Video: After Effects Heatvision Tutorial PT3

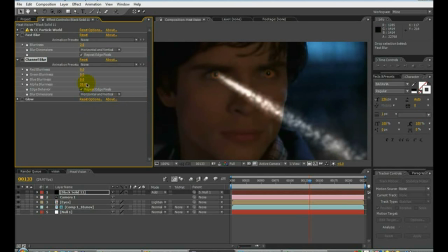close it off. Makes your particles look on a little bit more like they're on the inside. But then, of course, you know, chokes off your glow a little bit, which kind of might not be a bad thing either. You'll have to just go back and turn up your glow a little bit and see if that'll help bring that back up.
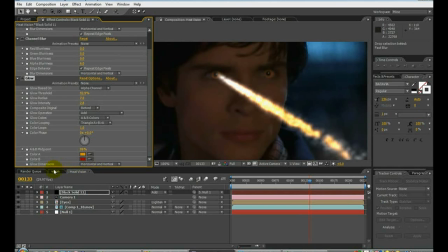Yeah, but that doesn't look bad at all. Okay, so go back to here.
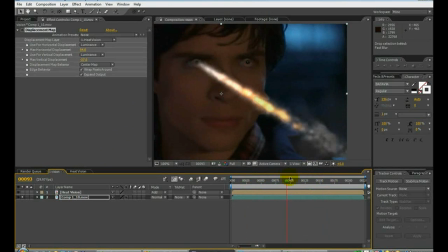It's just to see how it looks. Looks pretty cool. Let's. Okay, just be careful on your displacement. Don't do it to where it tears up the edges of your screen. You just want to displace it a little bit. Let me go ahead and play this back or preview it for you so you can see.
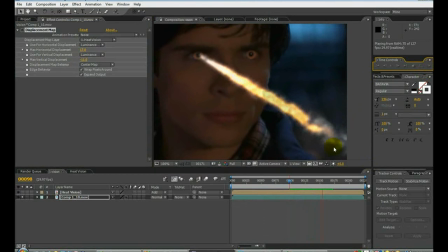Okay, I'm previewing part of it for you so you can see. That's a really good look, actually. I don't mind that look at all. It's got some smoke down here. You know, the flame looks pretty good there. And it's rippling the skin just like I want. So that actually doesn't look too bad at all.
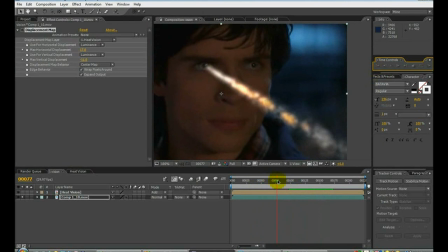Okay, so let's make sure we set our particles. Now that we got our particles basically the way we want them, let's go back to the particle layer and set.
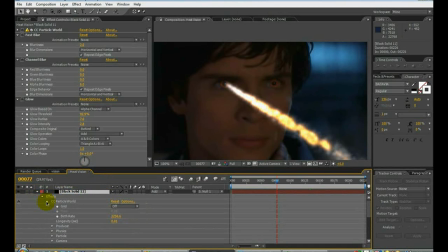We have to get to the where we can see the keyframes for the birth rate. And let's get to where we want them to turn on. Here is IMs flame up, and then they go back down. Let's see. Flame up, down.
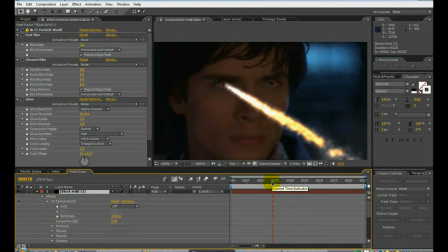They come in here. Flame up, down. Okay, right there. That's probably where we want it. So we're going to go ahead and we have our birth rate already set. So we want to create a keyframe there first. Then we go back one frame and then turn that to zero for the birth rate.
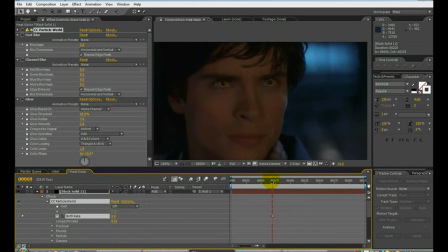This way the particles start at that certain point. They stop. There's no particles. Then when it gets to that point we want it to, they come out shooting.
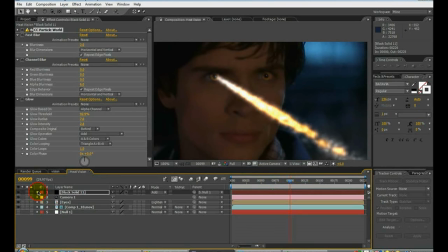That's as simple as that. Now we're just going to go ahead and duplicate this layer. Now that we got our layer all perfect, duplicate it.
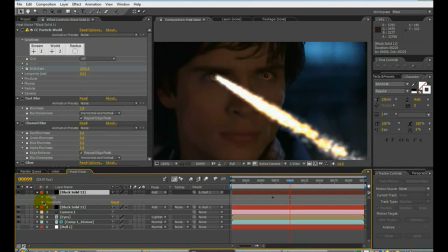And now we got to go to the transform section and move the anchor point to the position that we need it in for the other eye.
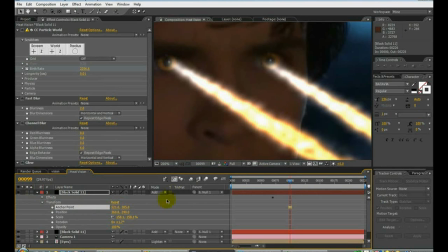Like that. Let's move it up just a tad. And also possibly move this one over just a little bit.
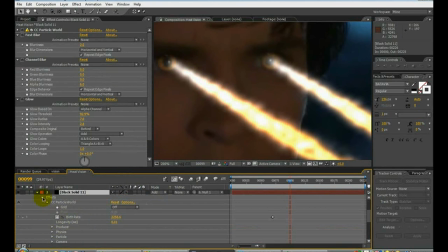If you see that it looks a little off, you know, just go and just move it around. I'm gonna like that. You can move it however you want.
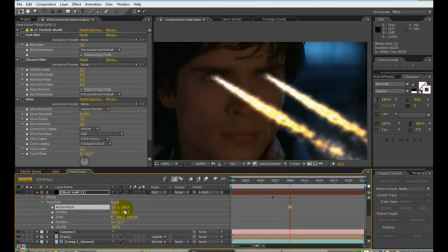And that looks pretty good. Just leave that the way it is.
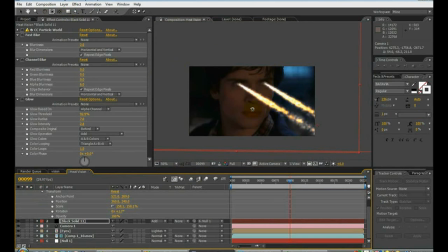And of course, animate your camera if you want your eye or things to rotate.
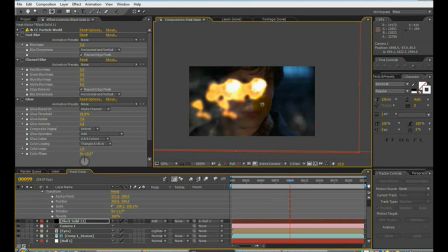You know, this is kind of a cool look when you aim it right at the camera. This actually looks, I think, better than the particle trapcode one.
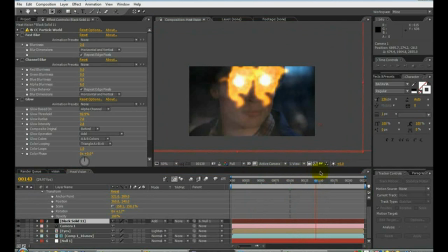It's sort of similar to the effect that he did when he evaporated the water on that one Bizarro Smallville scene.
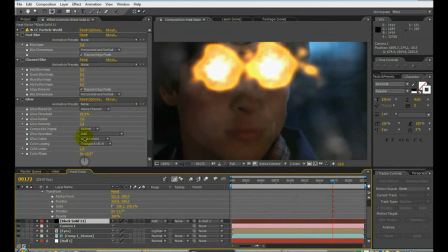I mean, it's close. I mean, just make the particles come out farther if you want. On the extra setting, I noticed that seems to work good.
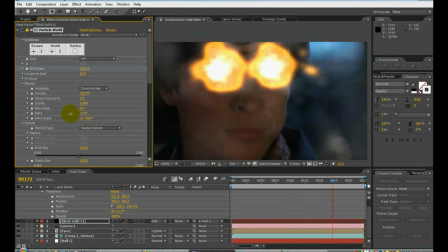It's a quick way of doing it. So you make them come out bigger like that.
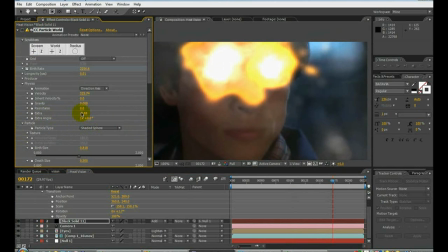Instead of like this, you go on the negative side. And it just it spreads them out to where it just looks more like that that look you get.
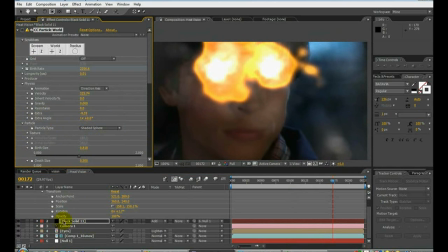So I have 0.439 for that one. Let's go to the other one. 0.439 and do the same thing on that one. Particle or physics, I mean.
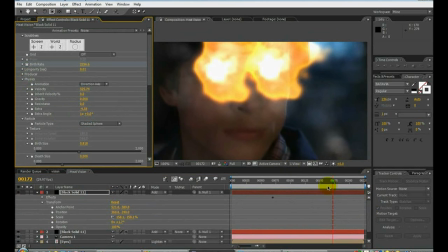0.439. Might not even want it perfect. The same exact as the other one.
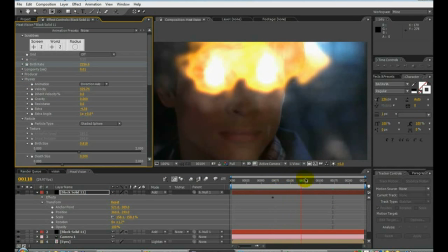Just to give them a little variance.
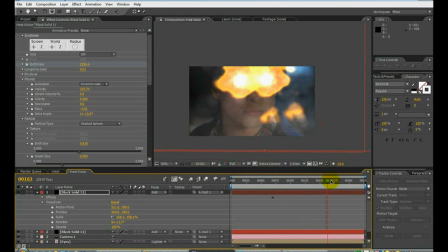And it just gives it that kind of cool, you know, that's almost like the same look you get.